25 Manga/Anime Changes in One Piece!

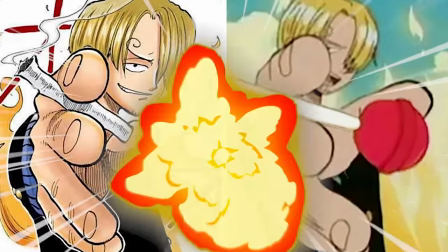There are tons of differences between One Piece's manga and anime, but the one about Luffy's brother nearly got the series cancelled.
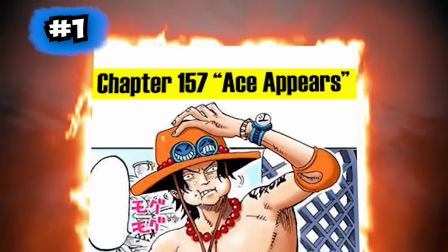Because if you skip to chapter 157 of the manga, you can see this tattoo on Ace's back.
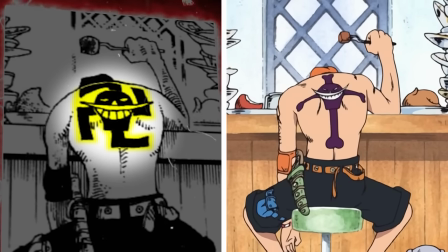That's super sus. The anime didn't want to risk anything, so they changed it to this cross symbol.
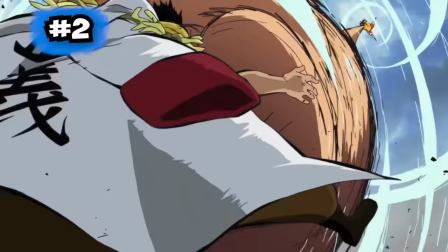But the differences get bigger, because it turns out the anime and manga have different beginnings.
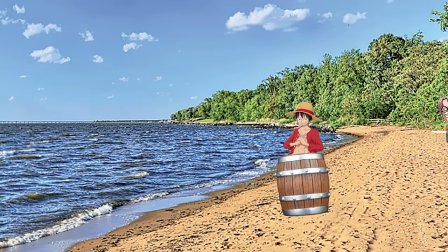In the manga, Luffy washes ashore on an island where Kobe finds him.
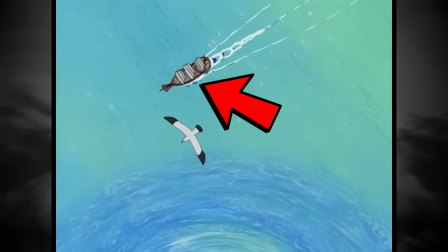In the anime, the story starts on a cruise ship called Lady Mary, and Luffy's pulled up onto the boat in this barrel.
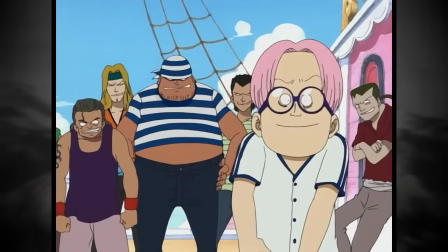Kobi is still in this version, but this time he's a crewmate aboard the ship.
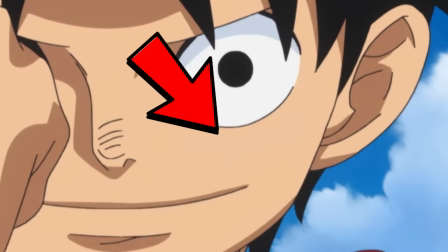And that brings us to Luffy's face scar that wasn't animated for over 900 episodes.
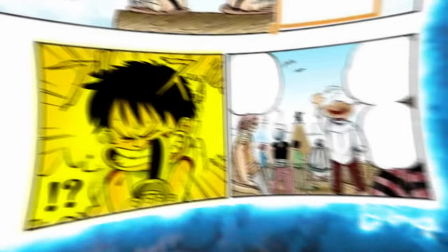See, the manga shows Luffy cutting his own face to prove that he's strong. But the anime wanted to be more kid-friendly, so they removed the scene entirely.
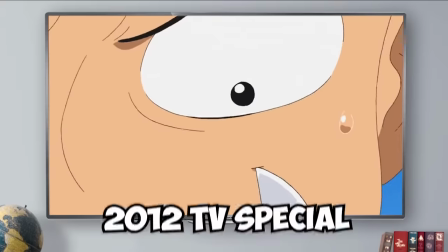The only way you can see it animated is if you find the 2012 TV special called Episode of Luffy.
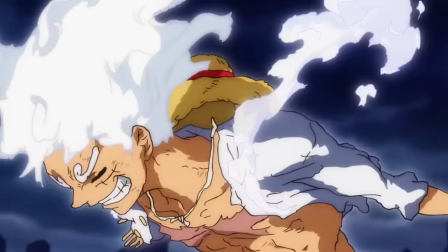Now, that's crazy, but it's nothing compared to One Piece's goriest change.
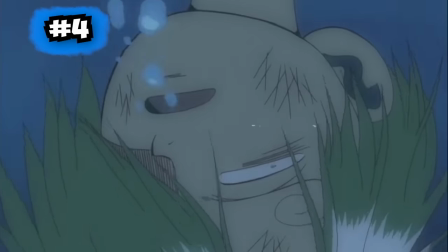See, in the anime, this guy Zeph saves Sanji's life during a storm, but gets his legs stuck in underwater wreckage.
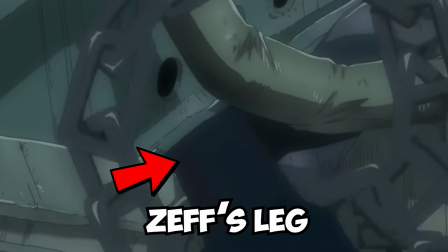The anime implies that Zeph cuts his leg off with an anchor to avoid drowning, but the true scene in the manga is way more gruesome,
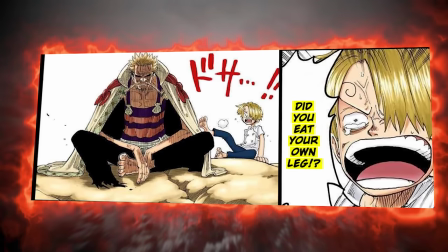because instead of cutting off his leg, Zeph is forced to eat it after being stranded on an island for 85 days.
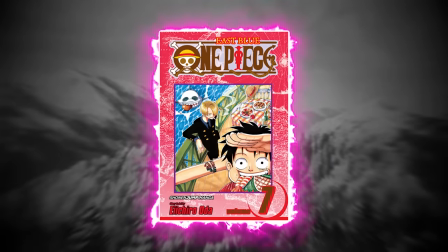And that's not the only Sanji-related change. Skip to chapter 68 of the manga, and you'll see child Sanji smoking to prove he's a man.
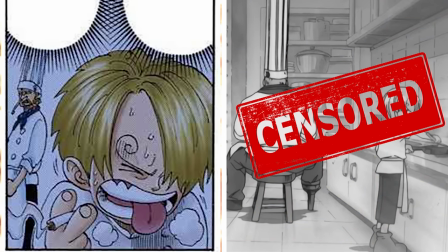This ended up getting censored in the anime because the production team didn't want to encourage kids to smoke.
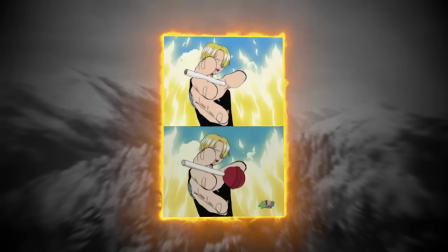Of course, the notorious kid-safe version of One Piece took things further by even censoring adult Sanji cigarettes and giving him a lollipop instead.
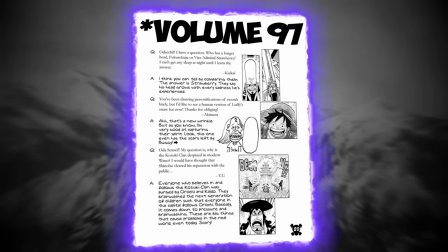The next change will give you nightmares. In the bonus section of chapter 97, the creator of One Piece took Luffy's straw hat and drew it as a person.
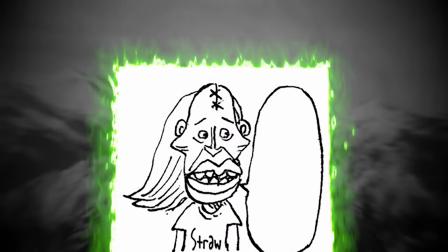I kind of wish he didn't, because that thing is terrifying. It even has this ugly scar, which represents the time Buggy damaged it.
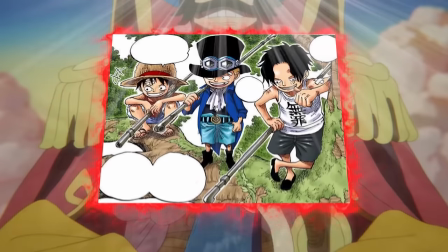Now, sometimes anime changes can actually be amazing, and the best example of this is the One Piece chapter that was saved from being deleted.
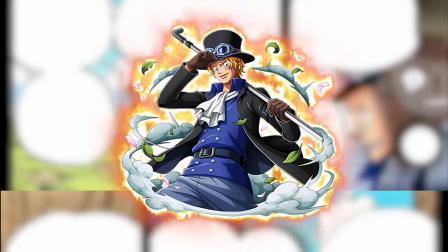See, back when Oda was creating the manga, he wrote up Sabo's entire backstory, but never added it to the manga, because he had too tight of a deadline.
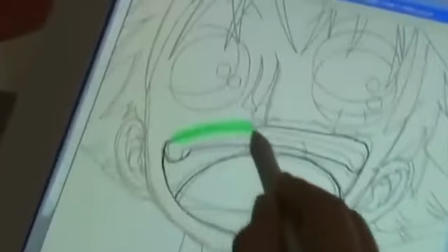This backstory would have been lost forever if he hadn't given it to the anime team, who ended up including it in Season 14.
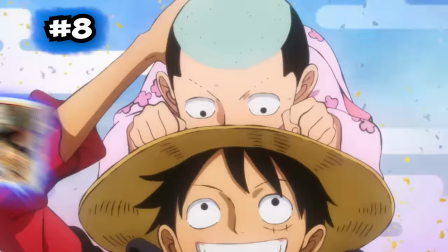Now, we have to talk about the time One Piece's manga and anime made the same mistake.
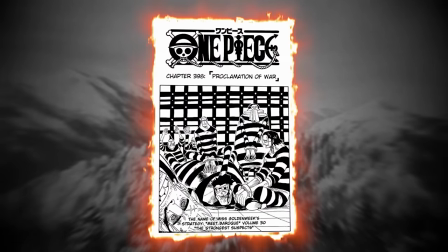See, when the manga published Chapter 393, the cover page accidentally showed Crocodile with two hands when normally one of them is a hook.
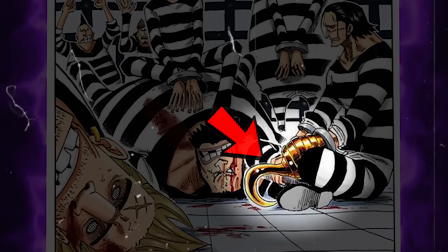This mistake was quickly fixed, but that didn't stop the anime from making the same mistake,
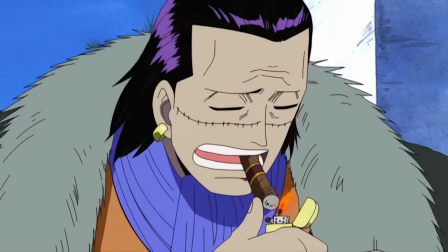because in Episode 117, you can also see Crocodile animated with two hands.
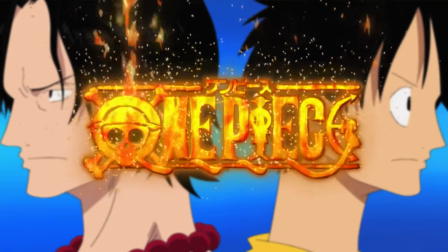And that's not the only accident, because one of the differences between the manga and the anime is this big mistake in episode 461.
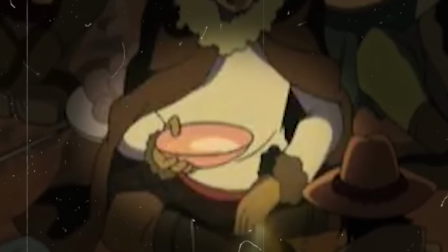See, in this scene, Shanks has two arms clearly visible, but this doesn't make sense because a couple hundred episodes earlier,
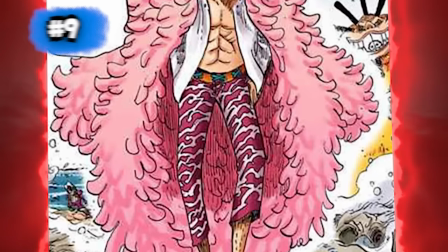he lost an arm while saving Luffy from a sea monster. But listen, the dumbest difference probably happened in chapter 698 of the manga,
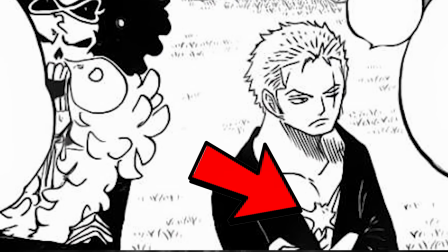where you can see Zoro accidentally drawn with Luffy's chest scar instead of the one he normally has.
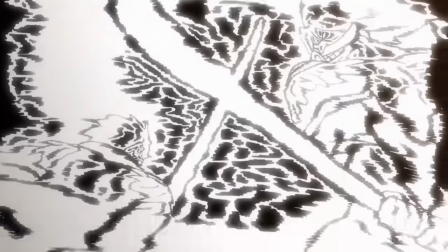If you've only ever watched the anime, you probably don't know about One Piece's biggest censorship of a fight.
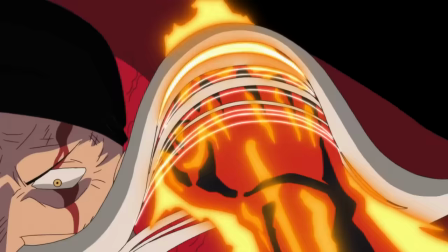In the anime version of Whitebeard's final fight, you can see that half of his mustache gets blown right off his face.
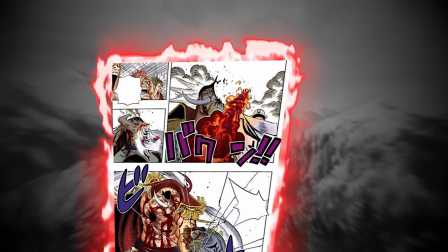But in the manga, Whitebeard lost way more than that because it turns out half of his face got destroyed.
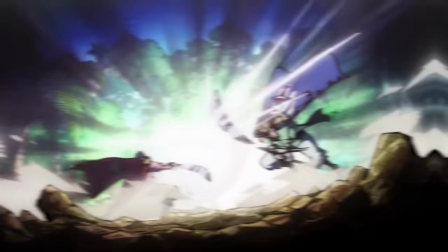It makes you realize just how powerful he is once you see the original scene. If you look at Princess Vivi's outfit in the anime, nothing looks off.
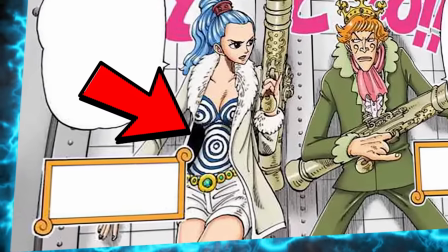But it turns out her outfit was changed from this original manga design because the round swirls on her chest were a little too suggestive.
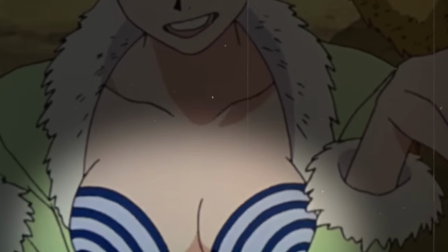This design did end up getting animated, but only in a One Piece movie release called The Clockwork Island Adventure.
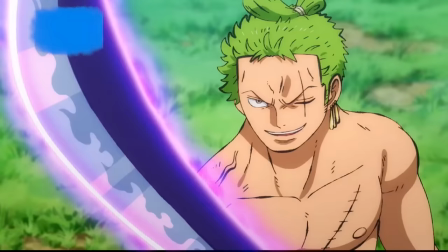Now let's talk about Zoro, because some of the strangest differences between the anime and the manga have to do with him.
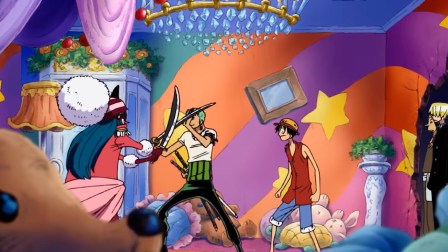Like this scene in the manga is completely normal, but in the animated version, the production team accidentally drew a second Zoro here.
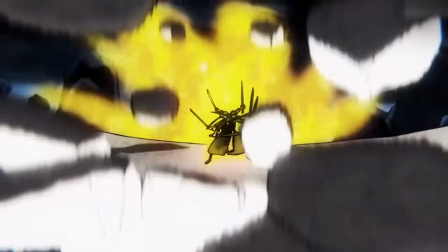Instead of just standing there, maybe he could have helped himself out with that fight? Another Zoro change happens way back in episode one.